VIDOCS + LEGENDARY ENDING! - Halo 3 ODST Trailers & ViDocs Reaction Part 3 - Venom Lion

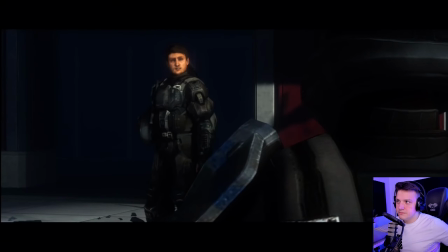(3:48)
how you want to be you believe in him because he cares about his squad all i care about now is getting my men out of this city at the same time he's distracted by this this ex-girlfriend of his dare she is an oni operative she takes over the squad replacements as many
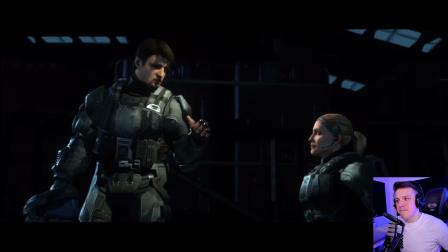(4:03)
years into the war who isn't at least they listen to me and they're not going to like what they hear he wants to do his mission right he wants to save his squad and this whole time dare is is there kind of poking him in the ribs i never thought i'd see you
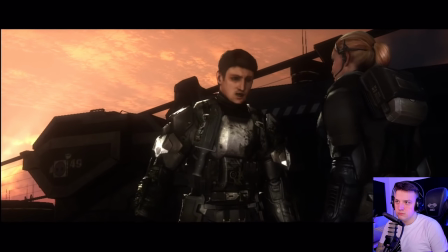(4:19)
again yeah well here i am
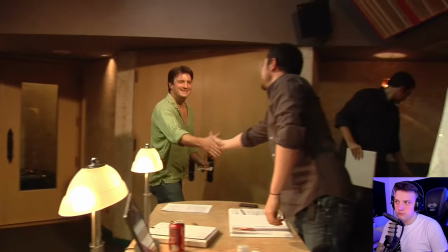(4:24)
There's something to be said about using Nathan and Trisha who are, you know, really strong sci-fi actors. What we bring to the table is a lot of experience.
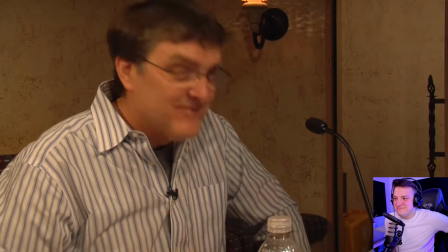(4:35)
A lot of spacefaring, a lot of changing trajectories, a lot of slip space ruptures.
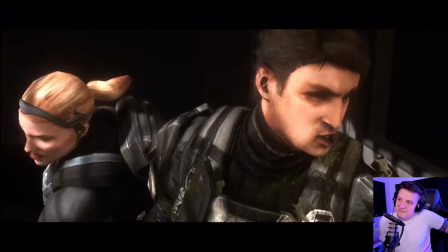(4:40)
We know. Veronica definitely has balls.
What was that for?
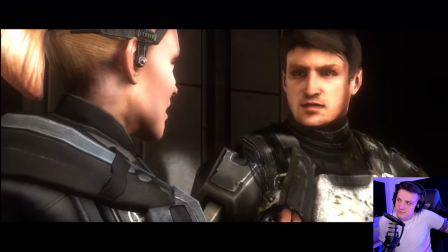(4:47) Abandoning the mission. What mission?
For me, it was about creating a credible history between the two of them. and by dipping into that history, I think that creates the relationship.
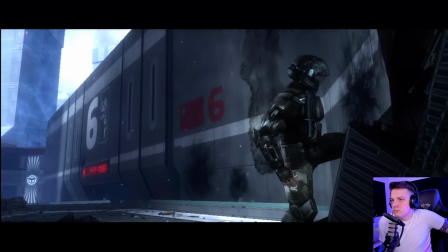(4:58) Look, don't start about my job. We both agreed to end it. That was years ago, Veronica.
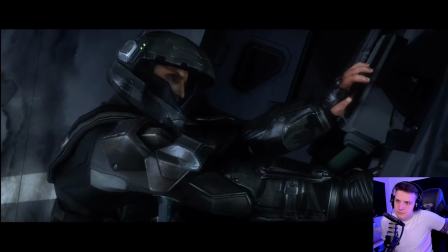(5:04) I'm a little fuzzy on the details.
We talked about what it would be like to suddenly be in the body of some other character who was just in the cinematic you just watched.
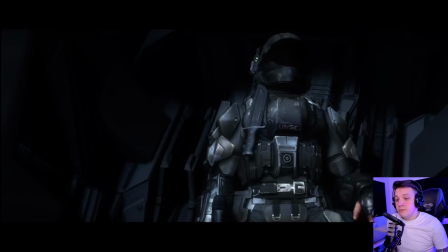(5:16) Say again, Buck, you're breaking up. I said stay put. I'm on my way.
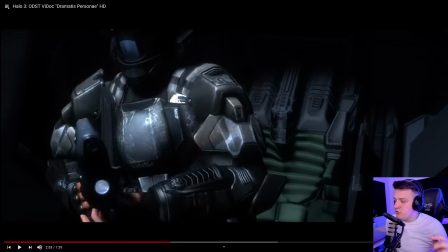(5:21)
And that is true though. The fact that you embody every single character and you play them at least once, it does make you want to see them all out unscathed, right? So in that sense,
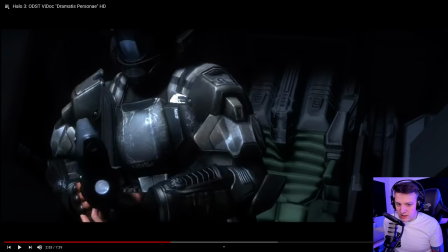(5:36)
that is a good way to make players care about the characters is that you kind of feel like all of them are your character.
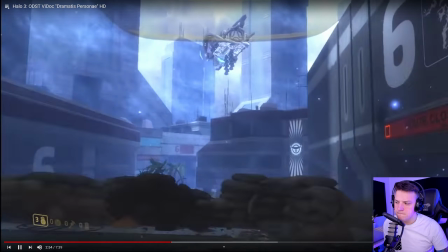(5:44)
So yeah, that's interesting. And then actually hear his voice coming out of your body.
We missed our LV.
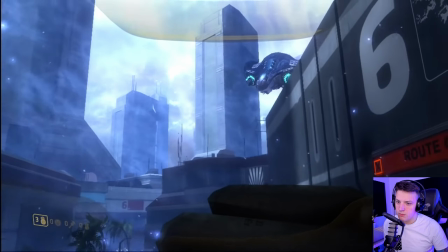(5:49) This grid is packed with Covenant. Be careful. I appreciate the concern.
We call them signettes, and they're basically the last shot of a flashback cinematic, right before you take control of Dutch or take control of Buck.
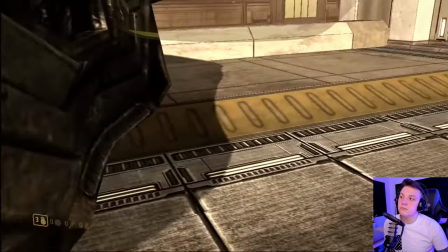(6:03)
And it's a shot from first person. You can see your arms, you can see the weapon that you're holding. We use it as a kind of a direction indicator or a mission indicator.
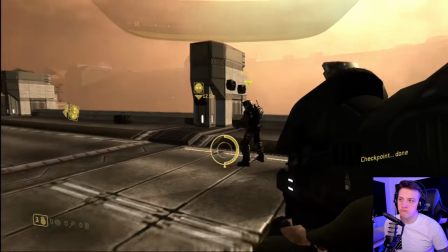(6:14)
The player doesn't have control of the camera yet, and the character is kind of easing him into that and leading him into where he needs to be going and what he needs to be doing. Very nice. You really kind of get inside some of these characters, and I think the signets helped, so it wasn't quite so jarring.
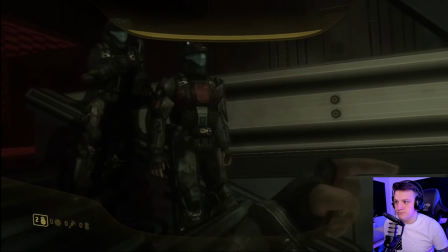(6:27) Mickey!
Yeah, true.
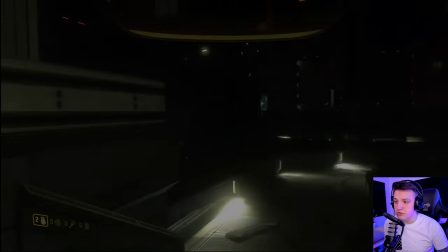(6:31)
It definitely eases into gameplay, and also, like,
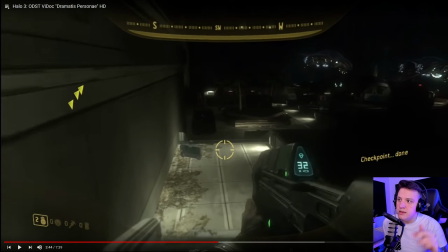(6:35)
yeah, I hadn't thought of that, because I mentioned how I like these almost seamless transitions into gameplay, right? But I hadn't thought of the other use, which is to really make you understand which character and ease that transition into another character.
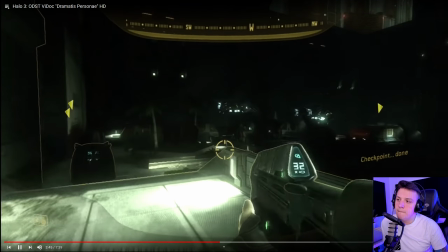(6:53)
Right? That makes sense. Good stuff. The ODST as a kind of detective, you know, lone gumshoe in the dark, mysterious city.
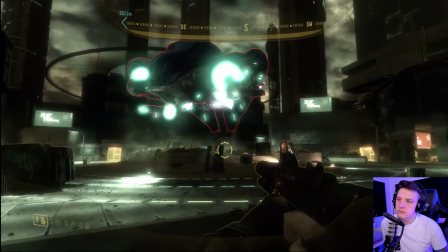(7:00)
Hey, let's drop one man that's not a Spartan on his own into a dangerous environment and let him really solve a mystery.
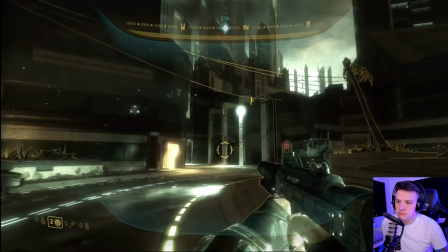(7:08)
Let him find clues. We wanted to really get a different kind of halo look and feel from what we've seen before. Oh, they nailed that for sure. One of the cool challenges was how do we make the city of New Mombasa in a way a character in the game?
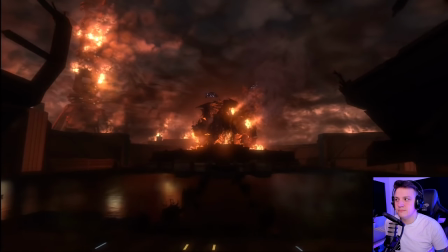(7:22)
The sound was critical in helping us really create that pacing and mood. We tried to make everything kind of quieter, especially when you were in the hub. We wanted the hub to be dark and rainy. Not a lot of music. Not a lot of film noir feel. There was a point halfway through the production where the programmer said we can't implement rain in the engine. Maybe we don't actually have rain falling all over the place, but we have to have the feel of that rain is in the distance. It's raining in that environment because of the sound guys. We also switched the surface types on the ground to kind of have that wet, slappy footstep.